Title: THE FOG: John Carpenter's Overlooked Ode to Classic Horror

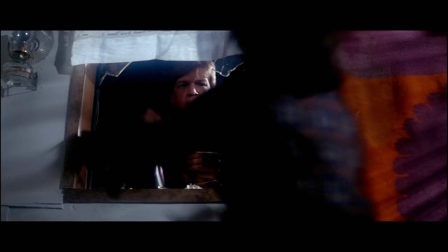[4:06]
And much like the plain-masked Michael Myers, the evil of The Fog is a faceless, amorphous danger,
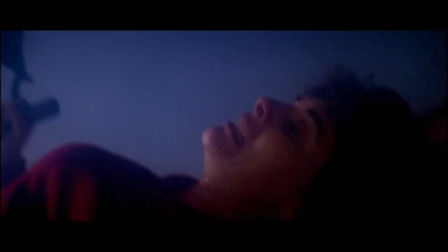[4:12]
with Carpenter and cinematographer Dean Cundey almost always obscuring the visages of the pirate revenants until the very end.
11:55, almost midnight. Enough time for one more story.
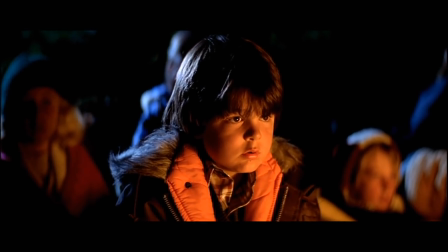[4:28]
By placing a campfire story at the start of the film, Carpenter lets the viewer in on the fact that what we're watching is a creepy old ghost story come to life.
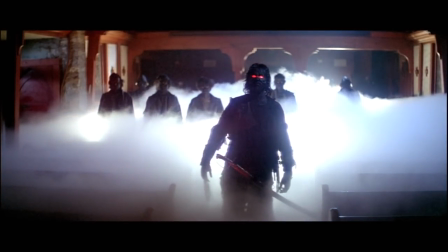[4:36]
It's ancient, it's out of the past, and it's out of step with what we'd expect in a horror film from 1980.
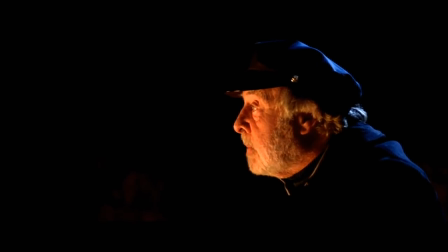[4:43]
But instead of having us suddenly transported within the film being told and creating a meta-narrative, The old ghost story meant to scare kids comes true.
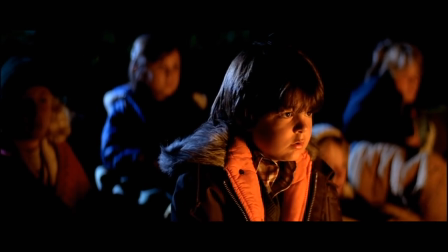[4:52]
Now, the walls we've put up to keep ourselves from ever being too scared by a story are brought down.
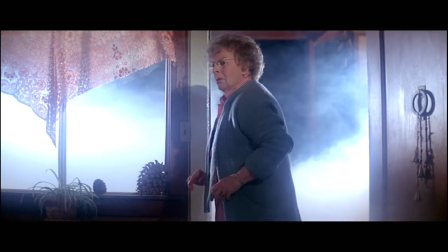[4:58]
Because if a campfire tale can be true, what do we really know about the world?
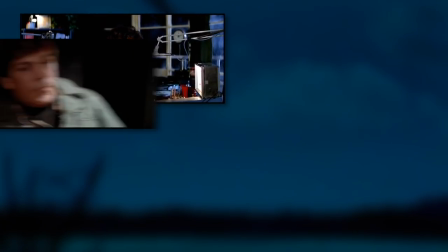[5:06]
As Adrian Barbeau's DJ Stevie Wayne, Tom Atkins' Nick Castle, Jamie Lee Curtis's Elizabeth Solly,
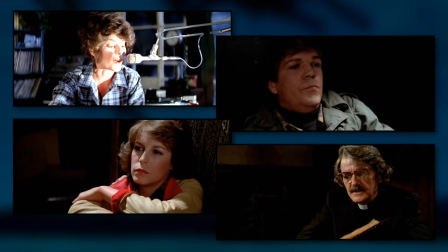[5:13]
and Hal Holbrook's Father Malone each try to uncover the truth behind mysterious happenings in Anthonio Bay,
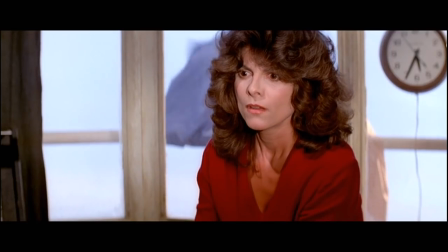[5:19]
we see the past slowly come to light, and that the wreck of the ship known as the Elizabeth Dane 100 years ago is more than just a scary story.
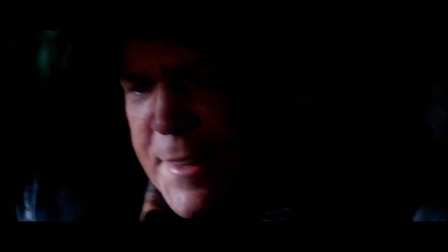[5:28]
The sinking of the Dane was not only true, but far worse than the simple ghost story meant to send a chill down your spine.
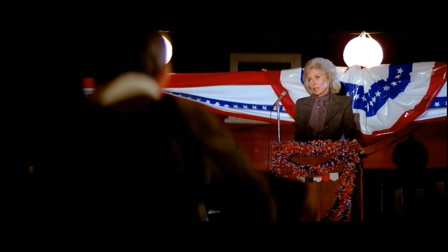[5:35]
The truth is that the wreck was planned by the founders of Anthonio Bay to prevent its
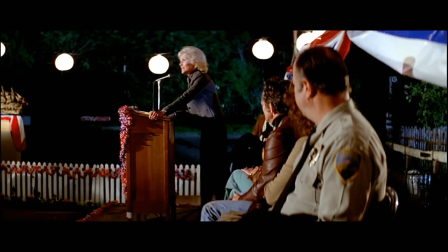[5:41]
leprosy-afflicted owner from arriving and founding a leper colony in the area.
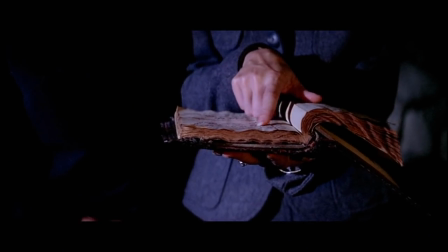[5:44]
After the murder, the ship's gold was taken to build the town and its church, founding the city on murder and exploitation.
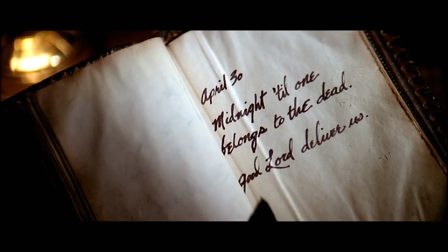[5:52]
With this reveal, the fog uses its ghosts to tell a story of America's violent past coming to light,
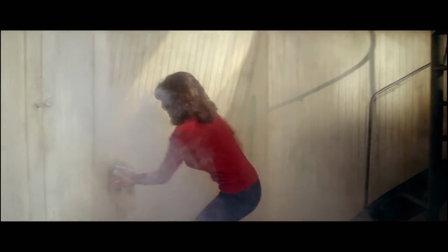[5:58]
the sins of the father being visited upon the son, and the question of whether there is anything that can ever be done to right these wrongs.
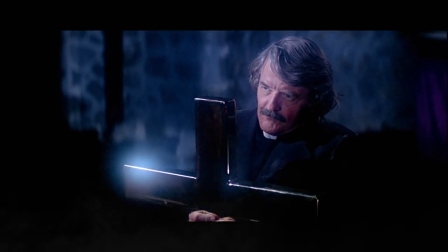[6:07] I'm the sixth conspirator. I'm Father Malone.
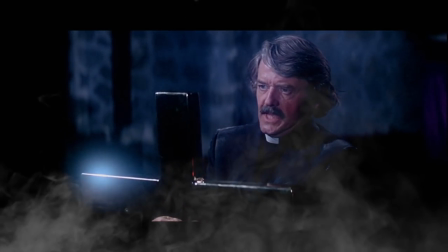[6:15] Take me.
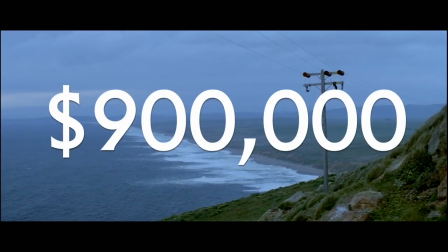[6:20]
The Fog was shot in 1979 on a budget of around $900,000 on sets and on locations around Northern California,
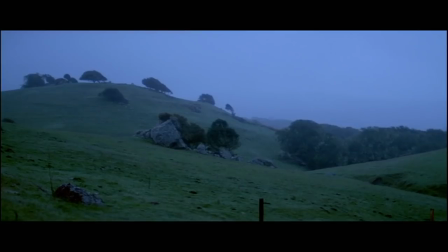[6:28]
with Carpenter and Hill originally having very little on-screen violence throughout the film.
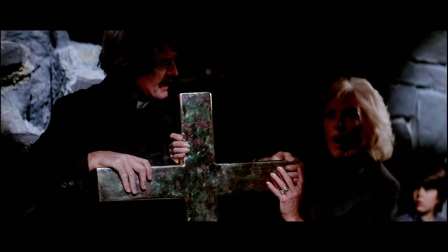[6:32]
However, once editing was underway, Carpenter was extremely unhappy with the finished production, stating, "It was terrible.
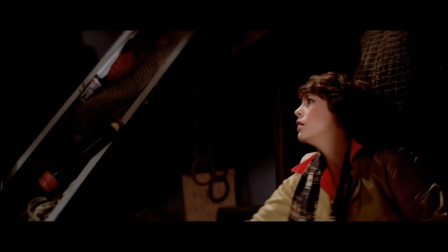[6:40]
I had a movie that didn't work, and I knew it in my heart." As a result, Carpenter went back for reshoots to up the scare factor,
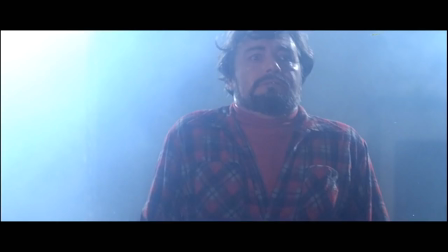[6:50]
add scenes of violence that he felt modern audiences would demand from the director of Halloween,
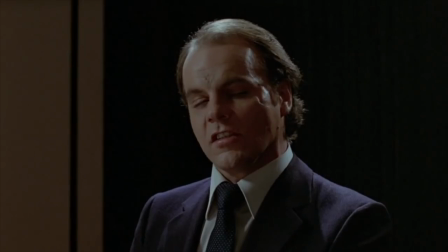[6:55]
with Hill noting the graphic gore of the recently released David Cronenberg film Scanners in particular setting a precedent,
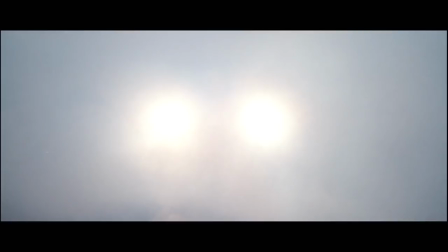[7:03]
and create a more comprehensible story that he saw as lacking in the original 80-minute cut of the movie.
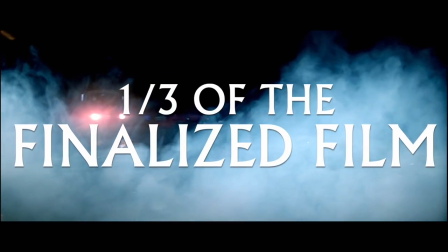[7:10]
Approximately one-third of the finalized film comes from reshoots, with most up-close scenes of gore,
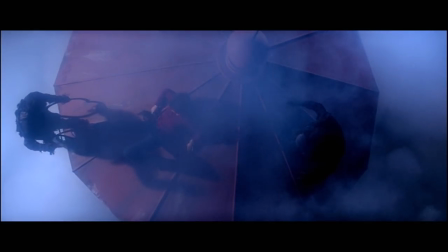[7:16]
the reanimated corpse encounter, and the finale atop the lighthouse, all coming from additional photography. But most importantly, the opening ghost story by Mr. Macon was also part of the reshoots. Without actor John Houseman's opening campfire monologue and the eerie opening montage of all sorts of machinery coming to life at midnight,
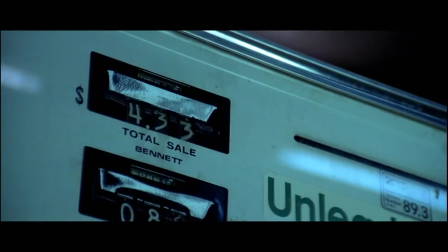[7:36]
as the ghosts of the Elizabeth Dane quite literally take possession of Anthonio Bay,
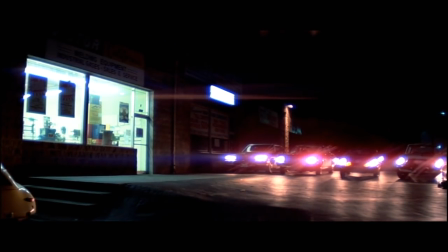[7:40]
the fog would feel somewhat formless and less clear in its classical ghost story intentions.
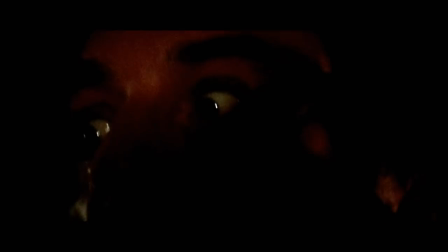[7:46]
The additional violence may make the fog competitive with its contemporaries in horror,
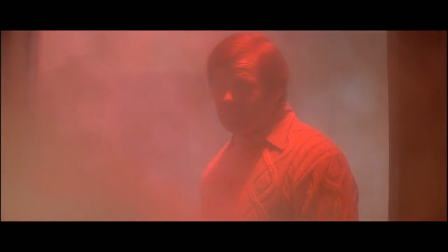[7:51]
but Carpenter and Cundy are more focused on the anticipation of death and the lingering stillness after the kill than the rending of flesh and bone.
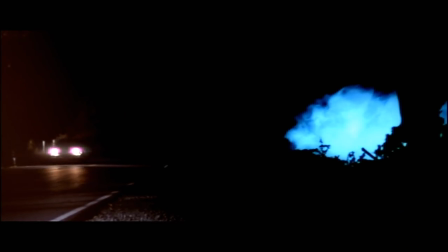[8:02]
The result is that the fog remains more intent on suspense and dread than slasher horror.
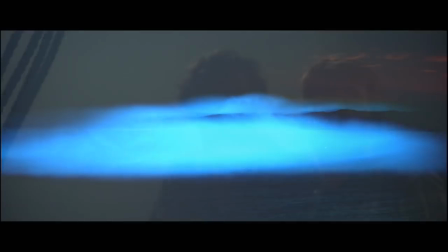[8:07]
And as the luminous titular fog rolls in before the kill, the physicality of Anthonio Bay is remade into a hazy dream.